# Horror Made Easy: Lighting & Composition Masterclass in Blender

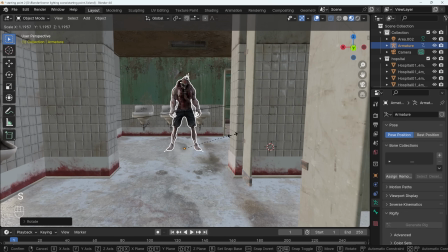(12:23)
Might want them slightly bigger, so they're a bit more imposing, as if they can just fit through the door.
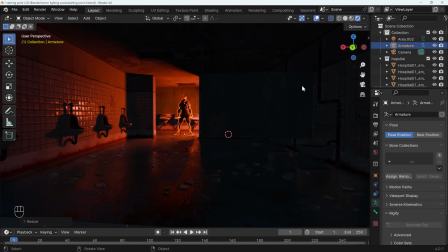(12:29)
So that's without lighting, and then we go across to material preview mode and turn the overlays off. We've got a pretty horrendous looking character just there. Let's go to camera view. Can't see him at the moment.
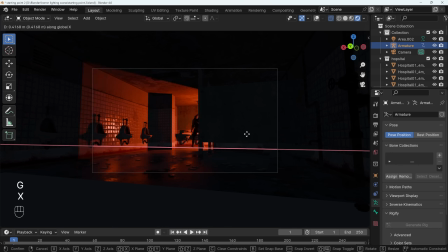(12:40)
Click on the armature and just press G then X to move them across a bit, maybe forward a bit, G then Y. And actually, if I bring them forward to about there, we've got this lovely shadow on the wall as well. It's a little bit obvious just there, so I might just bring them across to the side as if they're coming around the corner.
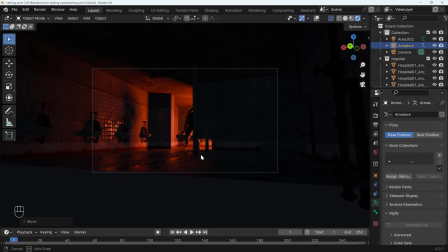(12:58)
A little bit more subtle. Maybe move the camera so we can just see a little bit of this person. Tricky to say. For a thumbnail, I suppose, I probably want to see this person a little bit more, make it a little bit more obvious.
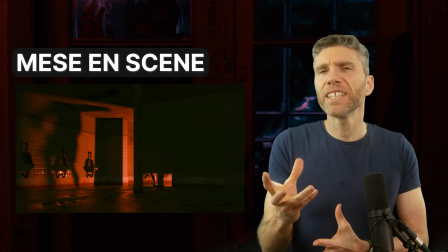(13:10)
But in a horror sense, you probably want a little bit more subtlety. So the position of the scary person or creature is going to be important.
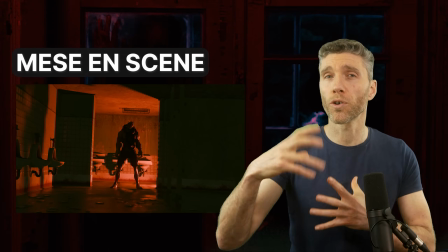(13:18)
In this particular case, I'm showing off the whole creature because it's a still image and a thumbnail.
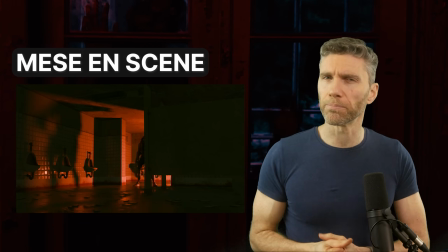(13:22)
So like a movie poster would show you the monster most of the time. But generally in horror, you want the user to use their imagination.
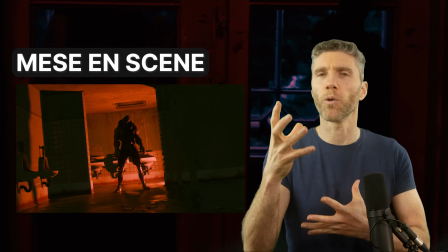(13:30)
And therefore you don't really want to show too much of the creature or beast. Often the unknown is actually more scary.
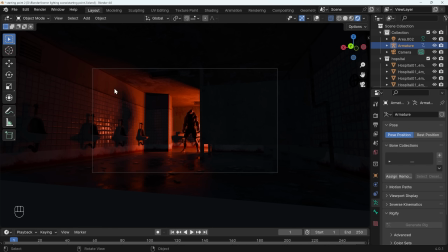(13:37)
Now at the moment, this shadow isn't looking great. It's a bit distorted. There's two things we can do.
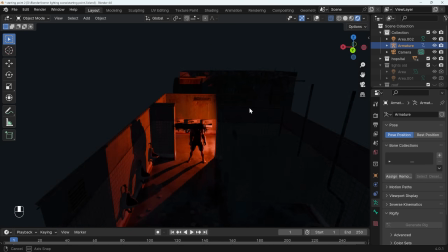(13:42)
I'll come out to camera view and I'll hide my roof once again so we can see the light and turn my overlays on and select the light.
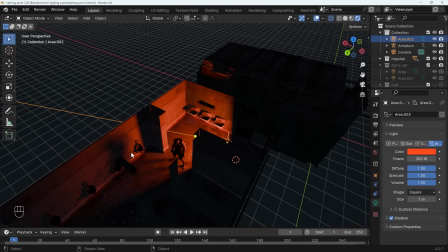(13:49)
Now, if you look at the shadow at the moment, it's a little bit soft. And in fact, Evie's struggling with the softness, as you can see there.
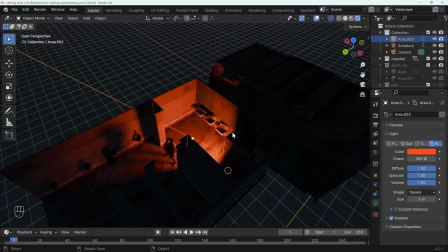(13:56)
If I change the size of this area light, and you can do this nice and easily with area lights, watch what happens to the shadow if I make that very, very small.
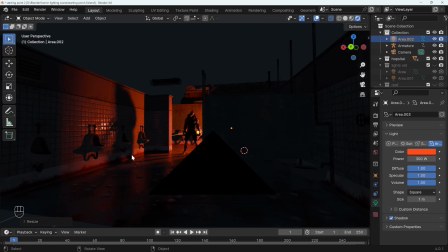(14:04)
It sharpens the shadow up and gives it a much more horror look. So the smaller the light, the harder the shadows.
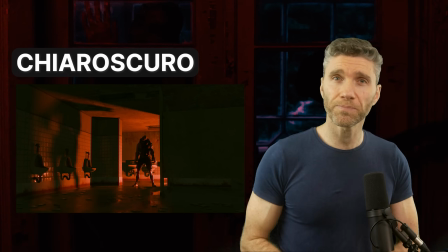(14:10)
Bonus tip for you, the artistic use of shadow is known as chiaroscuro. It is the effective use of light and dark spaces in your artwork.
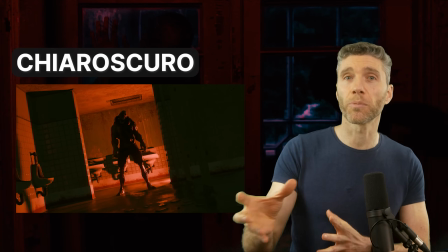(14:18)
So how we work with the shadows cast from the light can be very important.
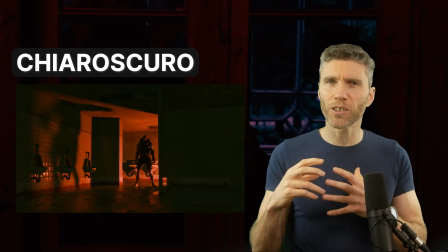(14:22)
And because our light is nice and low, the shadows from the monster is very big and imposing.
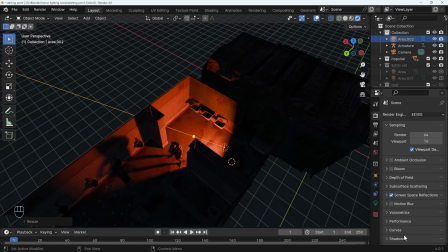(14:27)
What we can do as well to try and help in Eevee is under the shadow settings, you can turn your cube size up. The default is 512. You can turn the cube size up to as high as it will go and turn on a high bit depth.
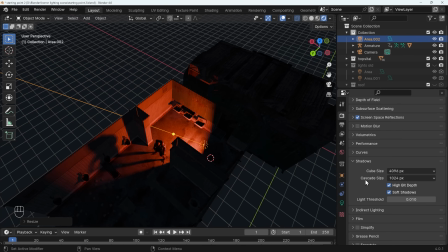(14:41)
That should help improve the quality of the shadows. You might be tempted to turn up the cascade size here, but that's actually for sun lamps, so don't worry about that. The cube size is for all other lights. There are a couple more things we could possibly do.
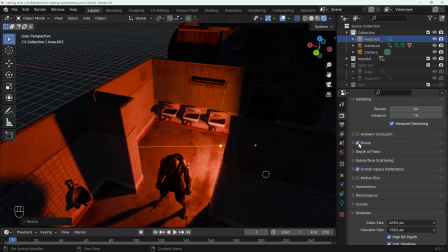(14:52)
They won't make too much difference in this case, but we might want to turn on something like bloom so that really bright spots will have a bit of bloom to them,
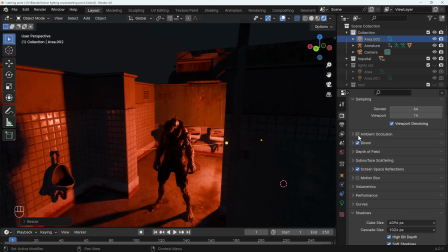(14:59)
but that's not making a huge amount of difference. You can see a bit on the sinks back there. The ambient occlusion as well can offer a little bit, not making much difference. We can turn that up a little bit, but to be honest, we're not seeing much effect of that because the main light source is having such an impact on our scene.
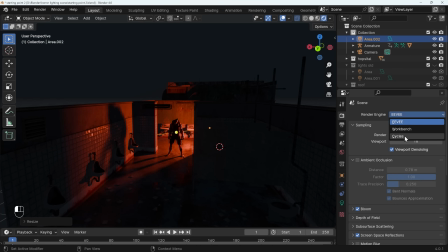(15:16)
But I really like the way this is looking. Let's have a quick look at what it would look like in cycles. I must admit, I do like the look of cycles.
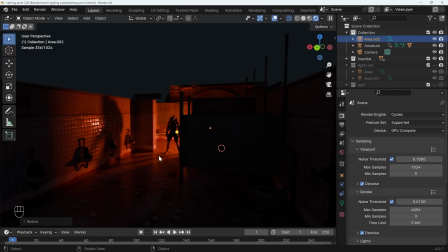(15:23)
It looks fantastic. The shadow's a bit clearer. We've got a little bit more ambient light bouncing around. If I put the roof back on as well, we might see a little bit more light bouncing off the roof and coming onto the floor here,
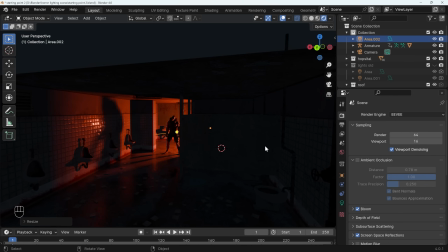(15:34)
which is very nice, but we're not too far off with EV just here, which goes to show what you can do just by effectively positioning your lights.
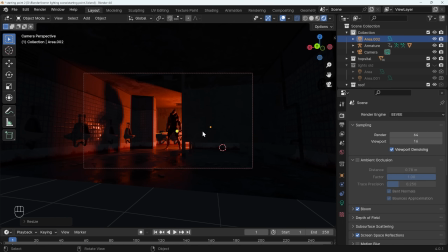(15:41)
Let's go back to camera view and take a quick look at our scene there, and that's looking really nice. Now, if I do a quick render with F12, and let's actually bring back the roof, that would help.
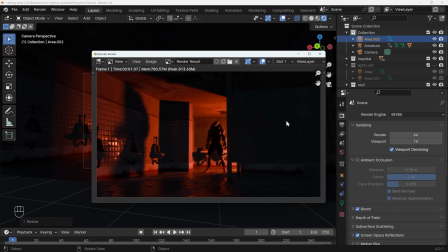(15:49)
That looks quite effective, I would say. But again, just for a still image, we can certainly take this a bit further with the compositor.
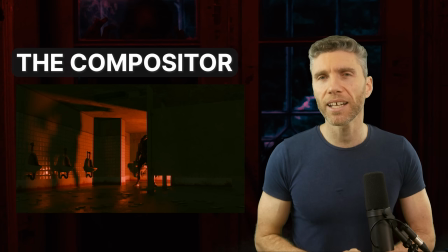(15:55)
If you want to learn more about the compositor in Blender, I have a video about the compositor.
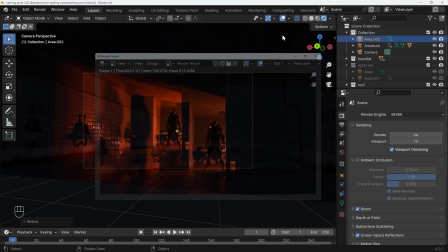(16:00)
I'll put a link in the description if you want to take a look at that. So I'll close this down, go across to compositing, use nodes.
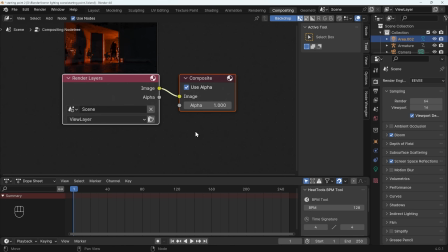(16:06)
I press period key on my numpad to zoom into the selected nodes. This will only show up if you have a rendered image, so do remember to render your image. And let's just position these and get a viewer node in here. So I'll control shift left click on the rendered layer to bring up my viewer node.
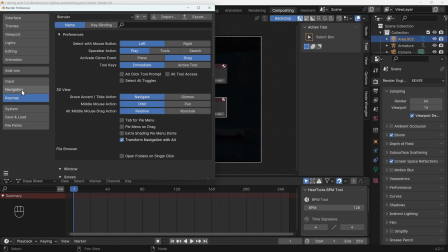(16:21)
You must have the Node Wrangler add-on installed, so edit, preferences, add-ons, type in node, and make sure Node Wrangler is ticked. I do wish that was ticked by default, and close that down.